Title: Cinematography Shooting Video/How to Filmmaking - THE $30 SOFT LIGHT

Hi there. I'm Mark Morris. I'm a cinematographer. I've been a freelancer since I graduated from film school about 30 years ago. During that time, I've shot in so many places around the world, in locations large and small, really bad, really nasty, and some nice ones. Over the years, I've discovered on my own and learned from others as well, certain techniques and methods which have seemed to make the shoot go simpler, smoother, even more efficiently, faster, and they don't cost much either. If you're just starting out in a competitive world of video making, or you just want to increase your knowledge level, your expertise, your experience level, it's nice to have some secret weapons in your arsenal. And I'm here to deliver some secret weapons to you.
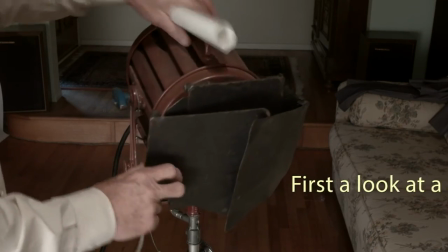0:50 The light I'm going to use to demonstrate is a basic mole tungsten Fresnel.
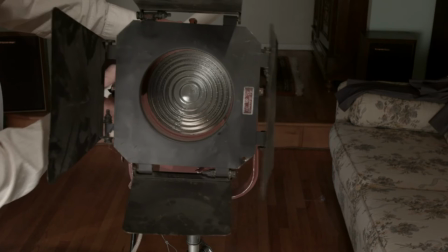0:59 It's pretty inexpensive. You can probably pick them up on eBay very cheap. But it's got about an 8 inch surface area.
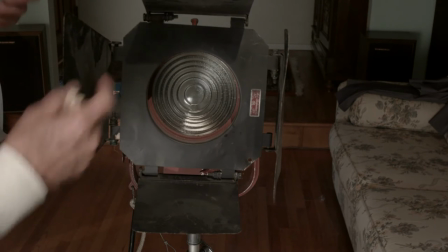1:08 The key to soft light is to increase the surface area that the light is coming from.
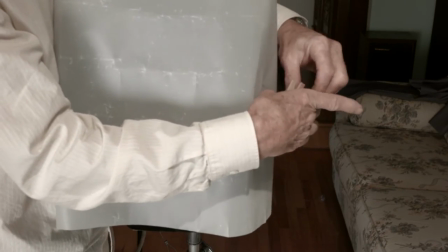1:15 So what I'm going to do is increase the surface area to about 14 inches.
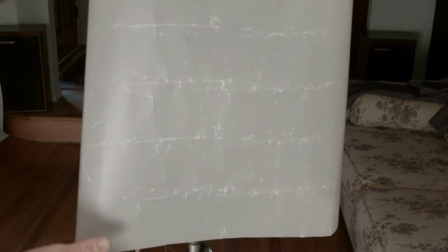1:20 I'm going to spread the doors put this to the doors as far out away from the lens as I can to increase the light area. Now we're going to need something to demonstrate this lighting technique. I can't sit in and operate the camera at the same time, so I'm going to use this statue, and the reason for that is it's a human figure and it's about the same size as a human face.
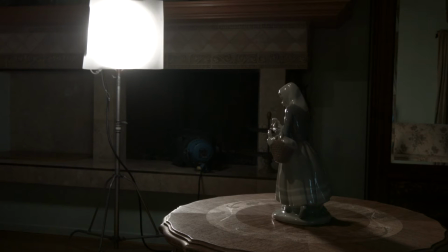1:43 Here's what a 14 inch soft source looks like lighting our statue. Here's what we get with a 14 inch soft light.
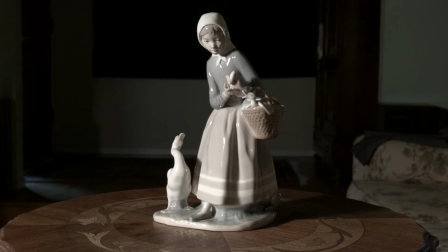1:51 It's a little harsh, the shadows are pretty well defined, not very soft really when you come to think about it, and if we're looking for soft, we're going to look further.
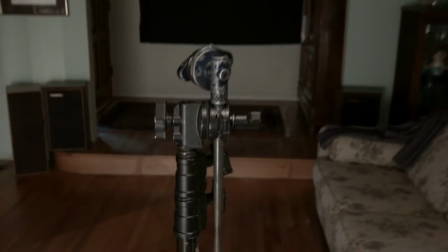2:03 The first item we're going to use is a plain old everyday c-stand and you can rent them for about three bucks a day or you can pick up an old used
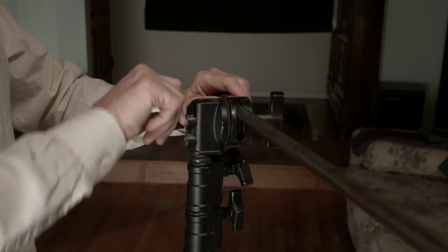2:11 one like I did for very very inexpensively and that's our stand.
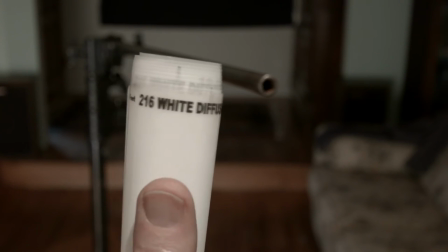2:19 Next we need some heavy diffusion Roscoe 216 white diffusion four feet long cut from a roll.
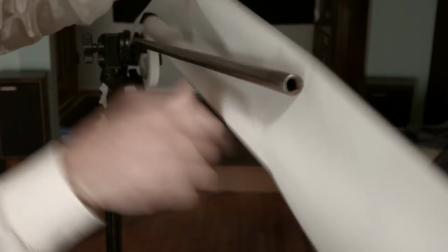2:26 I'm simply going to tape it to the bar and I'm going to let it hang.
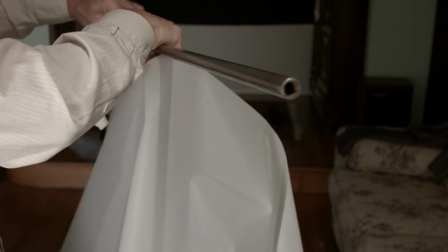2:32 I'm going to make a curtain of diffusion to catch the light and soften it.
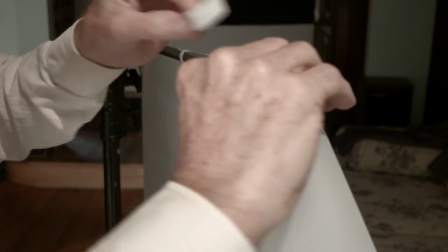2:38 You can use a shower curtain of diffused material or anything that's translucent like this.
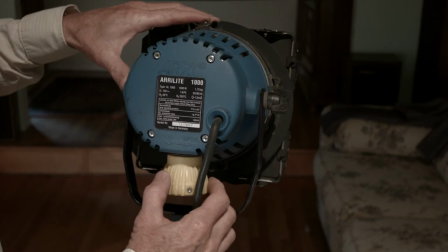2:47 The light I'm going to use to create my soft light is an AiryLite 1000.
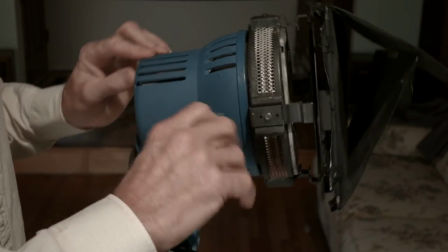2:51 It's an open-faced light, lightweight, and puts out a lot of light.
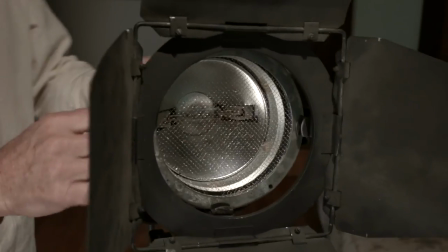2:58 It's a little bit uncontrollable, but it doesn't matter because all I'm going to do is blast it into my diffusion.
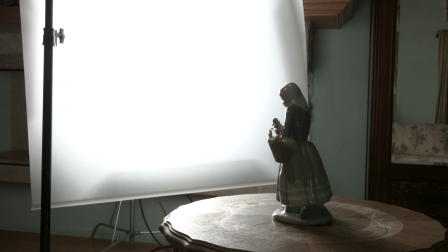3:05 Here is our four-foot-wide soft source. Look at the size of the diffused surface of light that's lighting our subject. That's what you want to go for when you're creating a soft light. The bigger the source, the softer the light on the subject.
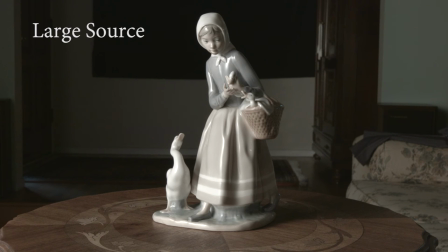3:20 It's kind of got some nice modeling in the shadows, modeling of the features, it's a I like it, it's kind of a nice soft pleasing look.